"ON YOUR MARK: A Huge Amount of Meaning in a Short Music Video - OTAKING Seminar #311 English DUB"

It's so well made because it looks like a great story.
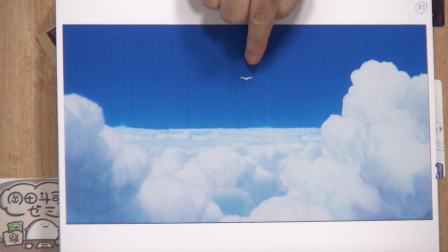3004s
Oh, it's already been an hour. Oh no. The camera chases her until she almost disappears.
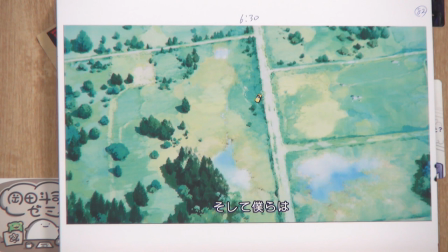3014s
Then the song ends.
Soshite bokura wa.
It's like a whisper. No more lyrics, just the accompaniment.
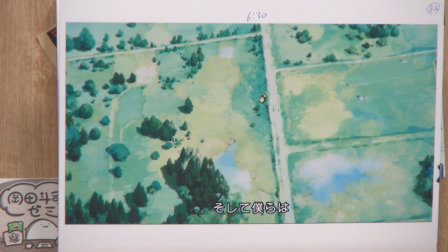3026s
Then the story ends when the camera zooms out while showing the parked car.
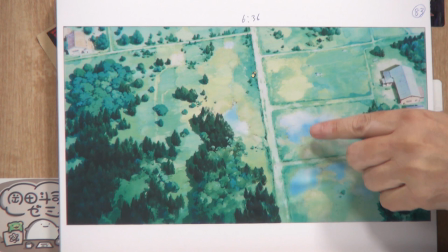3031s
You see a small image of the car in the distance. It's 6 minutes and 36 seconds up to here.
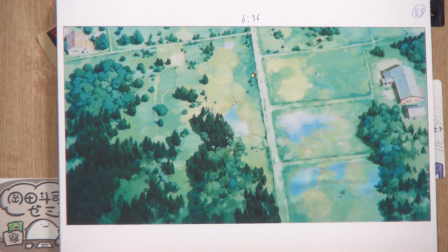3038s
Then the scene fades out slowly, which takes about 4 seconds. Then the entire movie ends. This is layer 1. It's already been an hour. The story we see so far is that two men rescue a girl and free her to the sky. The girl flies away to a new world filled with hope. When she flies away, she looks down at the men smiling, as if to forgive the foolishness of us, humans, who have ruined the Earth. It also seems to tell us that we should never give up, rewind the time, and try again and again. When this was shown at the live concert of CHAGE&ASKA, people must have taken it as a positive message. I mean, of course, it's a J-pop music concert. This is layer one that provides us a story which anyone can get. It's totally fine to stop here, but this lecture will go further. Now we are on to layer 2. Yes, we'll keep going since we have 5 more layers to go. But every time I get to the next layer, I'll completely deny the previous interpretation. In layer 2, I will discuss how the good story that layer 1 offers is completely wrong. Just like that, layer 2 denies layer 1, and layer 3 denies layer 2. Layer 4 denies layer 3, and on and on. So, are you guys ready? This is the essence of this movie. That's why this is incredibly interesting. So, I'll end the free part with layer 2 and 3. Miyazaki hid his extremely malicious intentions in this movie. That's what I'll focus on for layer 2. There are 3 different intentions, which you can see through several images. They can't be seen in other Miyazaki films, as he said, because his movies are usually for children. There were some aesthetics he had sealed, but this time he unsealed them, carefully enough so that the normal audience wouldn't be able to figure out. But real anime fans could, if they looked carefully enough. Those 3 intentions are violence, nuclear energy, and a girl with wings. Let me explain from the first one.
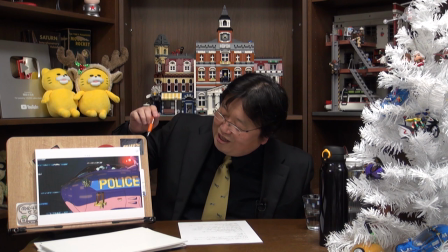3195s
Okay. First of all, these airplanes.
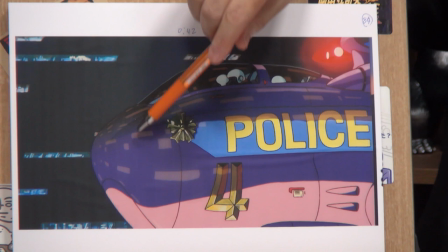3199s
As the airplanes go into the tunnel, the police emblems glitter.
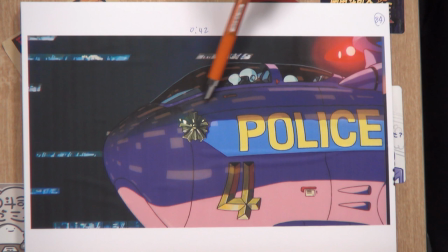3207s
Why the emblem, though? Why isn't the sign police enough? The emblem must remind Miyazaki of the riot police he used to fight when he was part of the student movement. It also tells us that it's Japanese police, and this story is based in Japan.
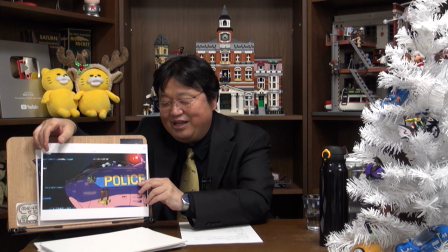3227s
This is a scene at the opening before the song starts.
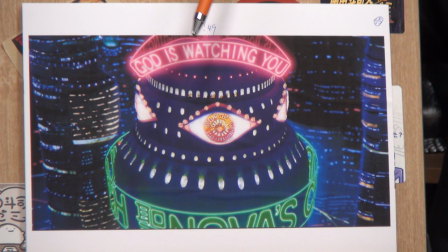3231s
What's violent is the fact that they show the building before the police break in. If you look carefully, you can see people moving inside near the windows that the police are about to destroy.